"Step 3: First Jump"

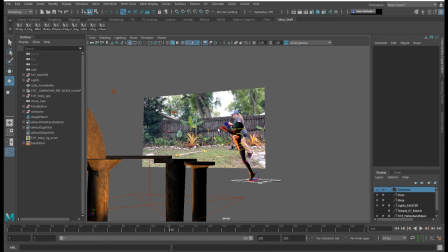I feel like she's leaning a little too far forward because the next pose is probably going to be right here. So I'm going to pull her back a little bit.
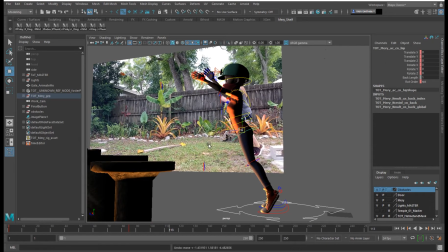Whoops. Don't animate that hip with a translate. That can get you into some trouble. Make sure you're using the cog.
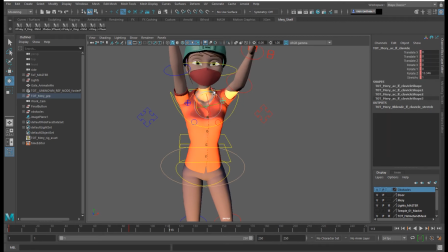The arms look a little funny here, so I could lift this up even more on the shoulders to kind of give a nicer look to that geometry and pose.
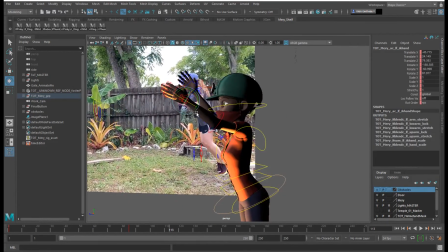And then I'll probably want to stretch the arms out just a little bit more, not too much, just to get some of that bend out.
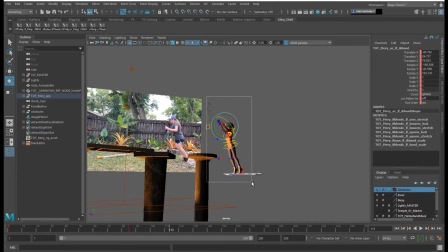Alright, so I'm going to key that so we don't lose it. Notice that I haven't really moved the feet at all.
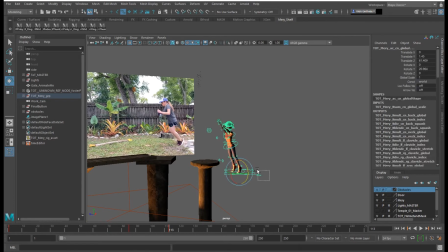They've stayed in place and
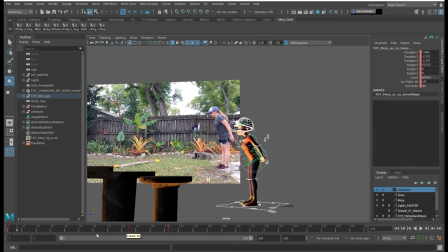they are only lifting up in that position. So if we go from here to here to here, they're all stuck on the ground because they're not lifting up in the air at all from these poses.
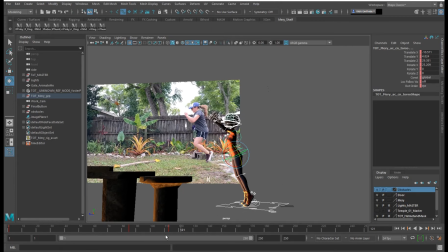Now that they're up in the air here, they'll start to move forward. So let's go ahead and look at this pose in our work cam.
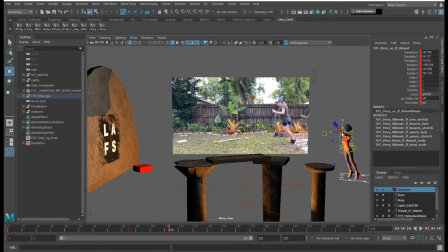I could probably move that hand out of the way just a little bit so then we can actually see the face.
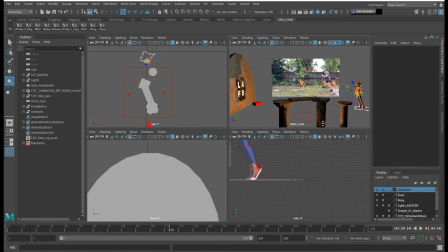Now I have to kind of come in here and just make sure, oh, I need the perspective view. I'm going to turn this one to my perspective view because we don't really look at the front.
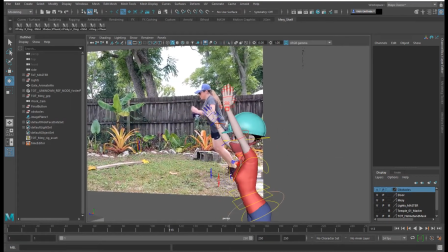All right, now I have to, so when we're looking at it on the side, it is covering her face,
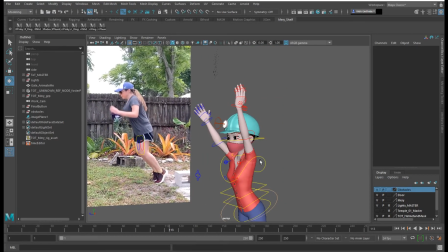but when we were looking at it from the work cam, she's fine. So I can push this a little bit more. And I think I'm going to bring this down just a little bit.
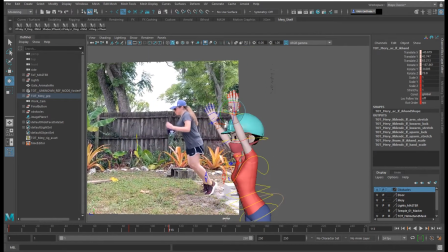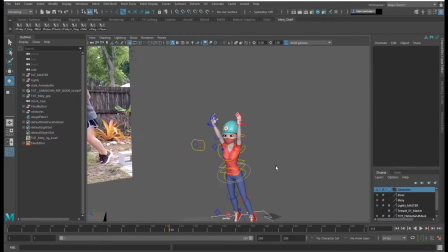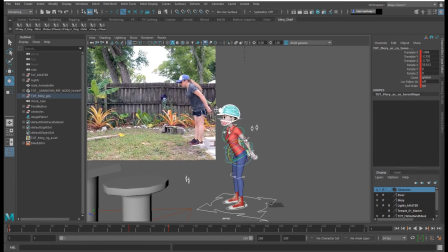So just from these poses, you can start to feel that pendulum motion with the arms and how the body is squashing down. It feels like some nice arcs going through. You can feel that movement already.
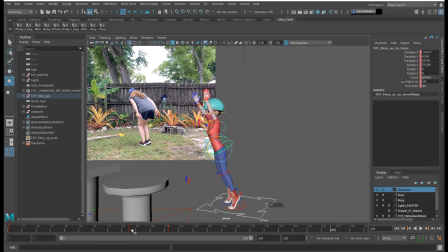All right, so the next pose, oh, let me get these hands finished.
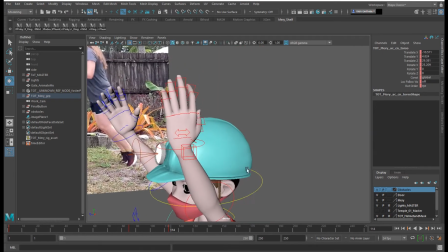I forgot to do those.
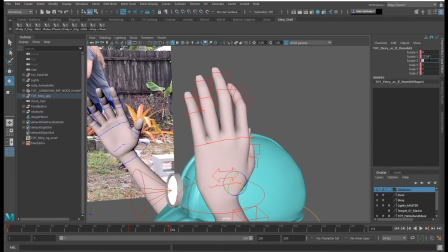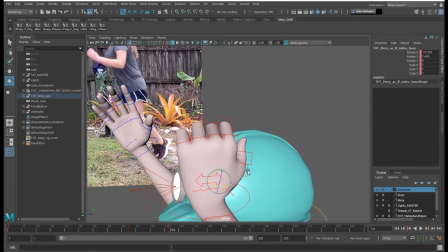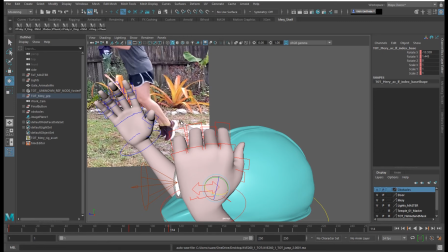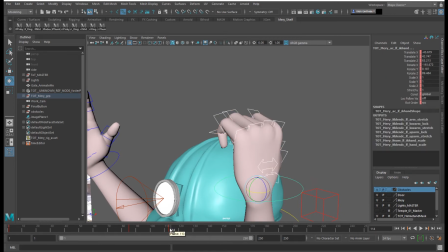I always forget to get back to my original key and start to move the hands and try to key something when it needs to be on that full key. So make sure you're back on that full key. I'm going to select my controls that I just messed with and middle mouse button drag back to that key and hit S.
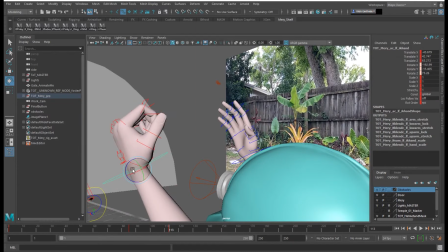Sometimes it's helpful to have little images so then you know what part of the hand this is quickly instead of trying to read the labels,
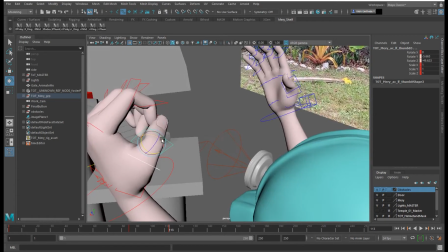but I don't want to spend too much time going through everything because this is already going to be a lot to watch.
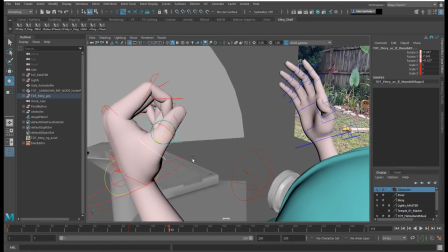But I think going through the entire process of an animation will be really helpful.
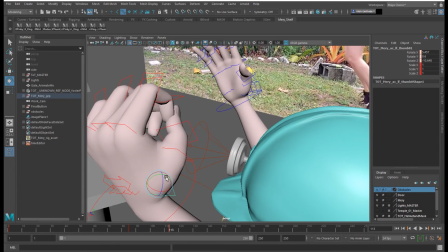And a nice refresher from Character Animation 1.
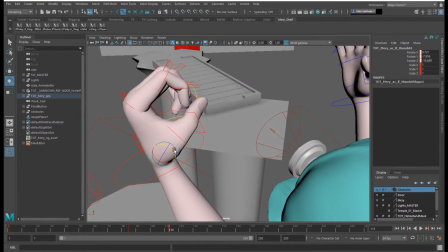So if you have reference on your hands, this can be a lot easier because I'm just kind of making something up right now.